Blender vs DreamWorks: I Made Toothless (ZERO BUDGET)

Once I was happy with how the animation looked, I started the environment design. Now, if you've ever seen How to Train Your Dragons, you know Berk is a lot of water and a lot of rocks.
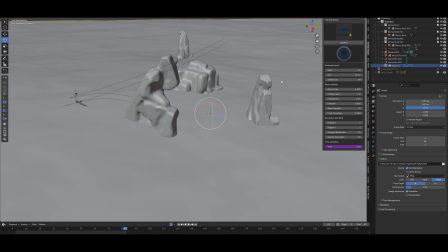(2:27)
So, believe it or not, this wasn't that hard to achieve. I used the Alt Ocean tab add-on for Blender to create my procedural ocean,
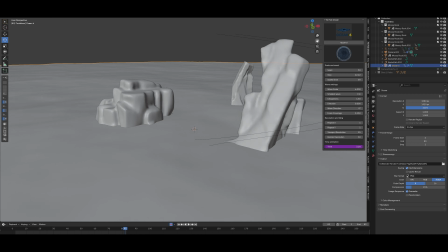(2:34)
which gave it a really realistic look, really quick, with minimal tweaking that needed to be done.
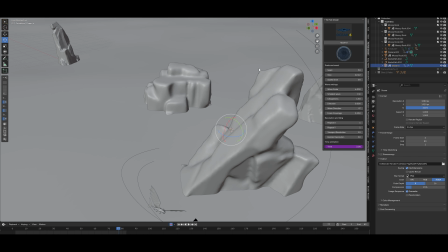(2:39)
For the rocks, I used Blender Kit, I loaded up some assets, and I scaled them appropriately so they looked like giant islands.
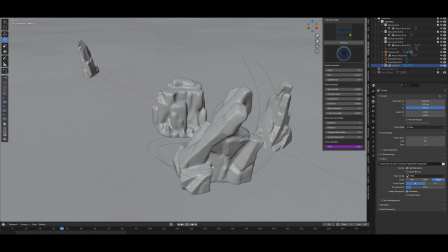(2:45)
From there, I arranged them so that way it looked like Toothless was flying in between rocks and flying over the ocean,
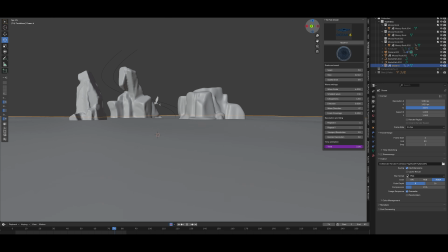(2:50)
and just kind of built the environment around that path that I gave the character, and it gave it a really cool look. For the second part, it's just a sky HDRI, and that gives it the lighting as well. I also used an HDRI to light the part of Berk with the ocean and the rock.
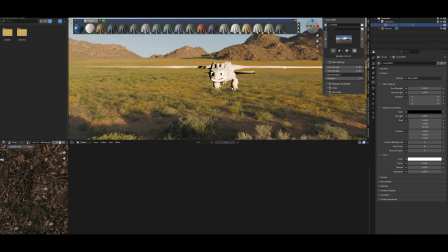(3:05)
I also decided to update some of the model's textures because I thought they were a little low res, so I went into Blender Kit and I found some really high quality subsurface scattering.
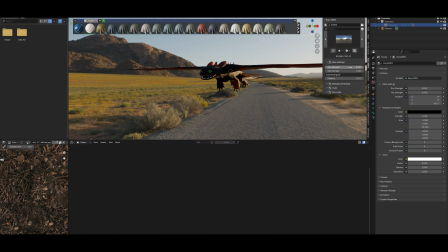(3:13)
I applied it and I changed the color to be black like Toothless. After I was happy with the animation, I hit export, took it into After Effects for some final sound design, and this is what I was left with.
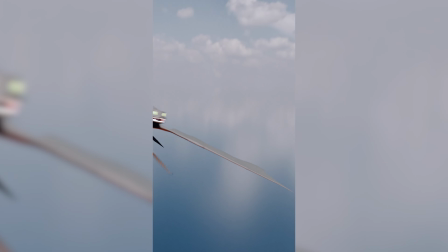That's pretty much it, you guys. I spent about 2 days working on this scene. I'm super happy with how it came out, and I hope you guys enjoyed. If you want to see more content like this, be sure to like and subscribe.